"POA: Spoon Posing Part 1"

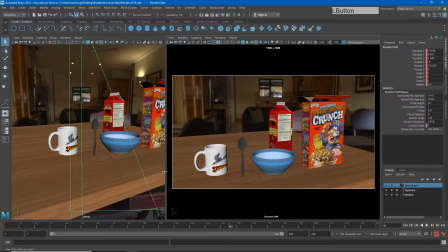Now one thing I will do is because this camera animation seems to ease out
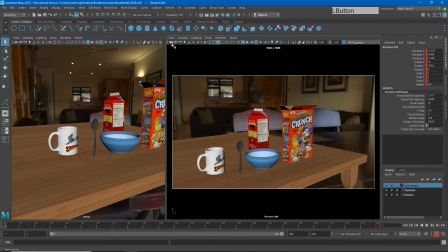of this first pose I'm going to go ahead and change that so if I were to open up my animation editor graph editor you'll
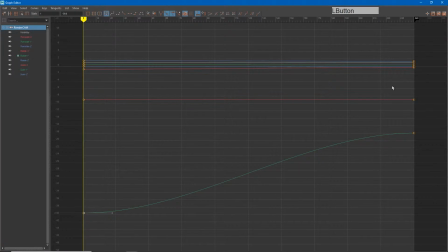see that all of this motion starts here ends here but we're seeing this easing at the beginning instead I'll grab all these keyframes and set them to linear
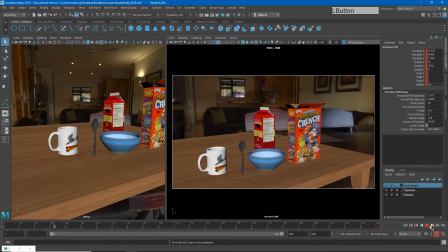the reason for that is now it will feel like the camera was already moving at the beginning of this shot and it slows to a stop at the end.
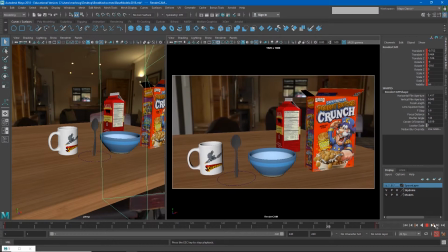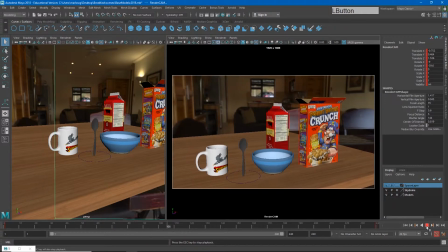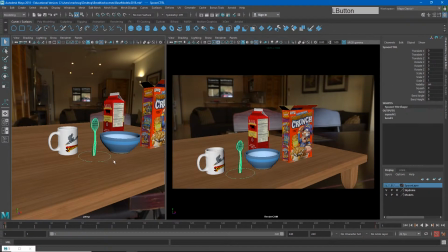Now the camera is in place so I can use this as my template for what we're going to see in the final shot and that's important because I want to have my spoon bounce in or
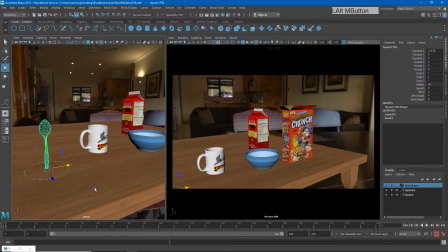jump in from off-camera so that means I'll be doing a lot of my animating in this
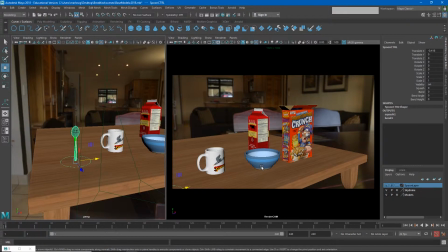viewport and seeing how it looks in this viewport. I'll hold down J to rotate around to 90 degrees and this will be pretty much where I start. So even though my character is starting off camera I'm still going to animate it
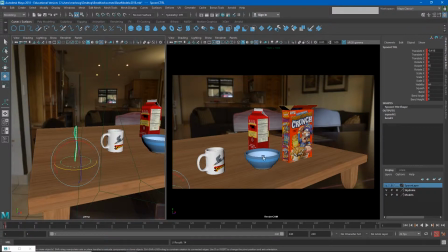as if we could see it because I may end up changing the camera later or something like that. And I don't want to have to go back and reanimate that. It also will make the continuity of the jumps feel more realistic if they are realistic, even when they're off screen.
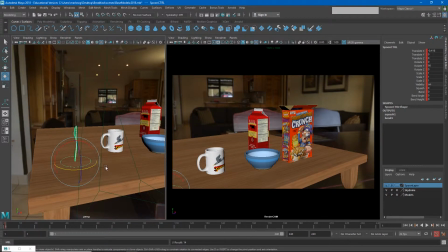So for a starting frame,
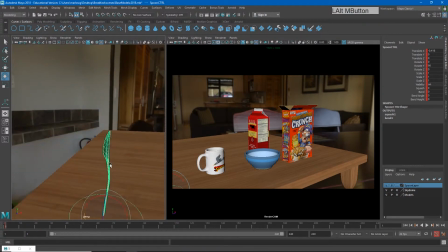I'm going to start relatively neutral, but I don't want it to be just perfectly stiff.
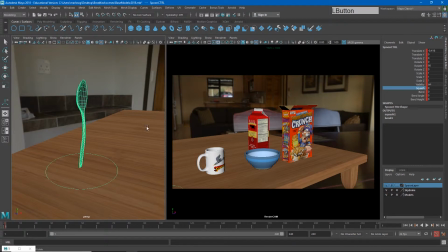If this character is alive, I want to go ahead and give it a little bit of a pose. I'll leave the squash and stretch all normal. Maybe I'll give it a little bit of a bend backwards. I'll change my bend angle to 90 and you'll notice that I have already set a
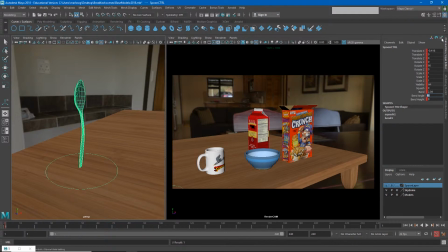keyframe on on this control by hitting S. So everything has got a keyframe on it and I currently have auto key turned on. So I can add a little bit of bend back and to raise my bend height I will hold down control so I have more
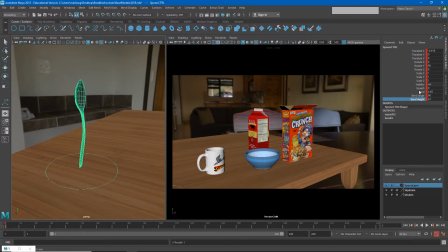finite precision on where I put that bend control and so that allows me to bend the character back in the starting pose
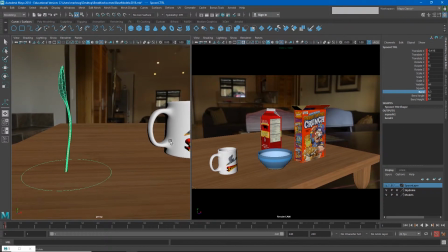now for a jump to happen we need the character to squash down in order to build up energy and anticipation and then push off so this is our neutral pose let's go ahead and make
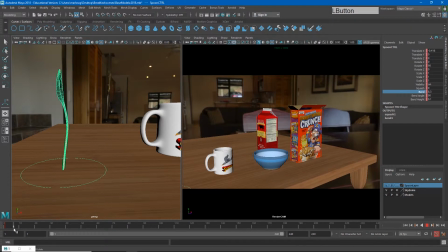our squash pose I'll go to say frame maybe seven and I'll set another keyframe now I'm going to squash my character down
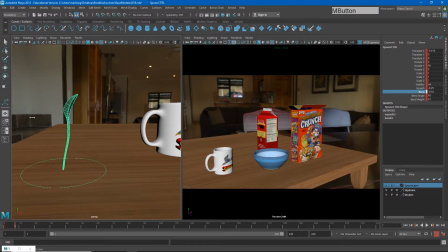and I'm going to bend my character forward and I may go ahead and lower my bend height just a touch just to lean it forward a little bit I'm going to add just a little bit more squash to that there
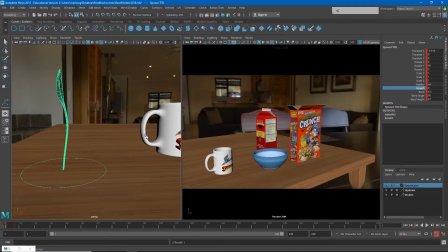we go and so now it feels like if I use the greater than less than keys or the period and comma to step forward through that it feels like my character goes from sort of neutral to squash down